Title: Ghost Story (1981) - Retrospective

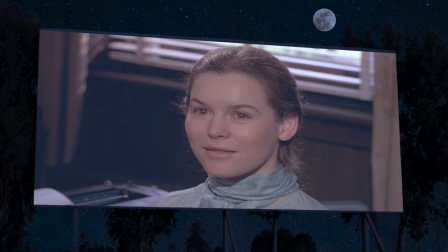259s
The director was drawn to Miss Krieg saying that she had a haunting otherness about her, in that while being physically present,
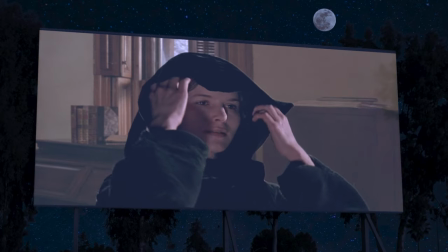266s
her might often appear to be elsewhere, and her performance as the ghostly Eva almost overshadows the presence of her co-stars. Hoping to emulate the success of films such as Carrie, Universal Studios pinned its hopes on Ghost Story, and allocated the production a generous $13 million budget,
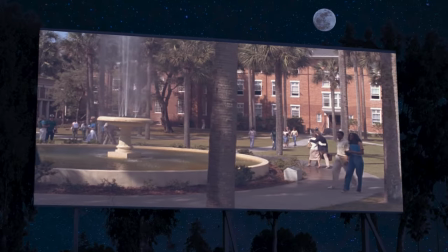284s
with filming taking place in such places as Saratoga Springs and Florida.
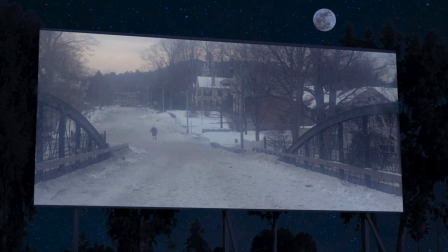289s
Woodstock, Vermont, however, would provide the principal location for the fictional town of Melbourne, where John Irvin was hoping to replicate a rich New England feel, stating he wanted the town to look like something you'd find on a Christmas card. However, the freezing temperatures of Woodstock didn't always guarantee snow. therefore snow machines were used on set,
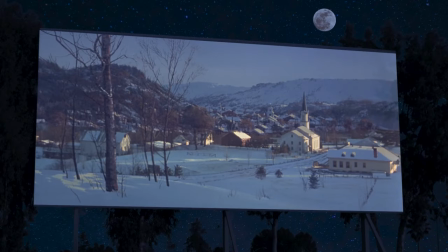309s
combined with matte paintings by legendary painter Albert Whitlock to achieve the look required. Due to the age and physical limitations of the cast, much of the film was shot in short takes and from numerous angles,
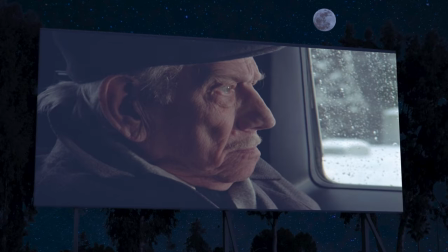322s
as the elderly cast were required to rest between scenes, in particular Melvin Douglas who was quite ill and required pain medication. Actor Craig Wasson was apparently humbled working with a distinguished cast,
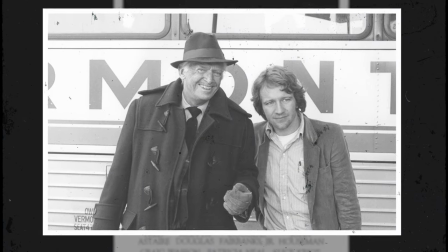335s
who were in fact very accommodating to the young actor, taking him under their wing and putting his mind at ease. Both Wasson and Krieg, being relatively new to Hollywood, were in awe to be in the presence of their worldly co-stars, dining together every night and would listen intently to the stories that they had to share. Albert Whitlock became renowned for his matte paintings and miniature effects, having notably won a Special Achievement Oscar for his work on the disaster films Earthquake and Hindenburg. Whitlock joined forces with map photographer Bill Taylor and artist Sid Dutton to create a number of snowscape shots for the film, which before the emergence of digital map paintings was a little more laborious.
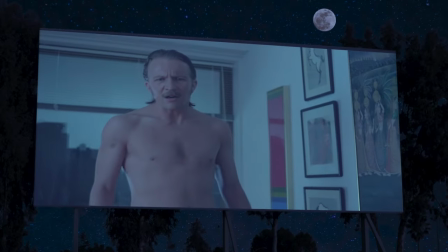377s What are you?
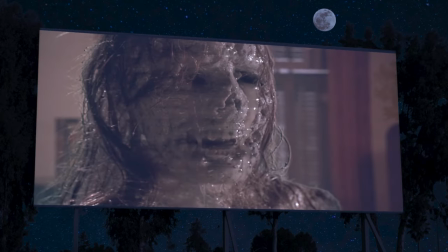After some poor test screenings, with audiences claiming that the film didn't have enough scares, the production called upon the talents of makeup maestro Dick Smith to save the day.
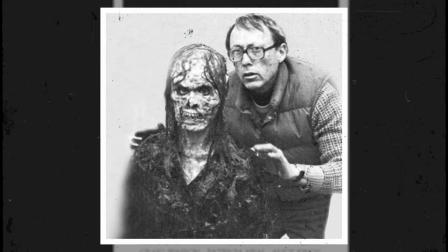397s
Having created special makeup effects for films such as The Exorcist, Smith was brought in to provide some gruesome incarnations of the vengeful ghost,
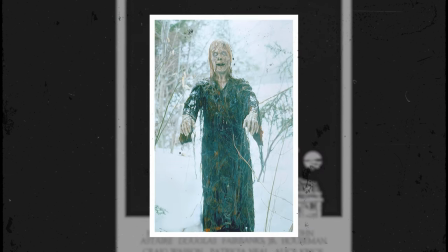405s
with several frightening apparitions constructed to provide a few pop-up scares throughout the film.
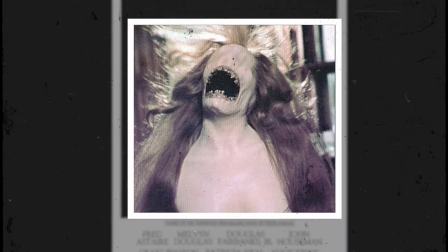411s
However, one of Smith's most horrific creations didn't make the final cut. A hideous apparition with a gaping mouth that was truly the stuff of nightmares
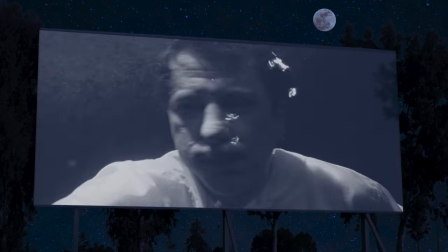420s
would however be recycled for the 1999 remake of House on Haunted Hill. However, makeup and matte painting wasn't the only examples of ingenuity provided for Ghost Story. In one scene, actor Craig Wasson in one of his dual roles was required to fall naked from a high-rise building. The effect was achieved by combining a background plate with footage of Wasson standing on plexiglass in front of a blue screen,
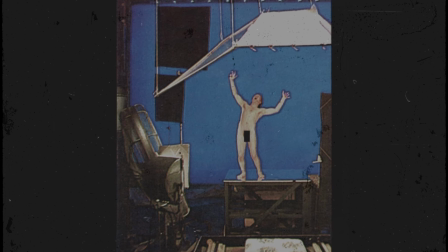447s
giving him freedom of movement and negating the need for complex wire work. I'm just going to say it, the optical effect looks pretty poor by today's standards, but you can't deny the skills of Albert Whitlock and the effects team.
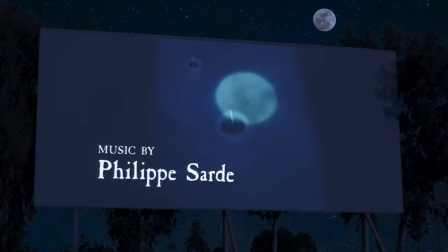French composer Philippe Saad provided the soundtrack for Go's story, utilising a 90-piece orchestra. The music overall is evocative and atmospheric, yet proved rather polarising upon release, since certain themes appear to conflict with the tone of the film.
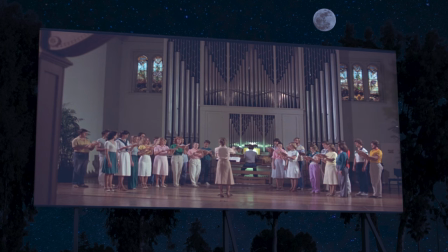480s
It almost seems as though Saad was trying to emulate a style that may have been better suited for a horror film of the 1950s,
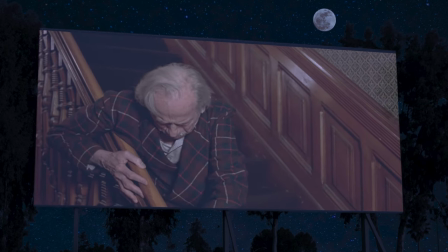486s
whereas here, it often seems out of place and minimizes the tension in certain scenes.
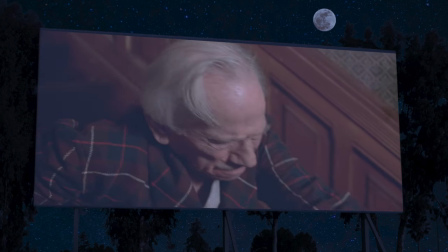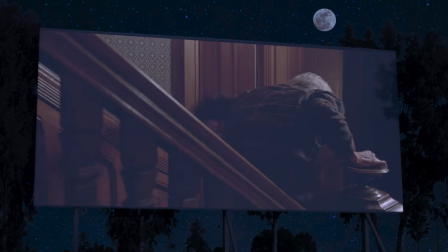498s
Yeah, I'm not too sure if this is the music I would have chosen for an elderly man having a heart attack.
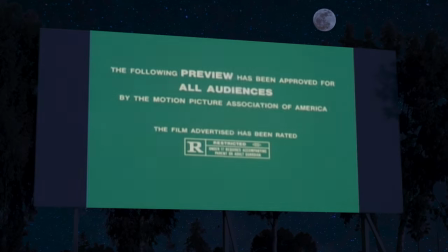505s
I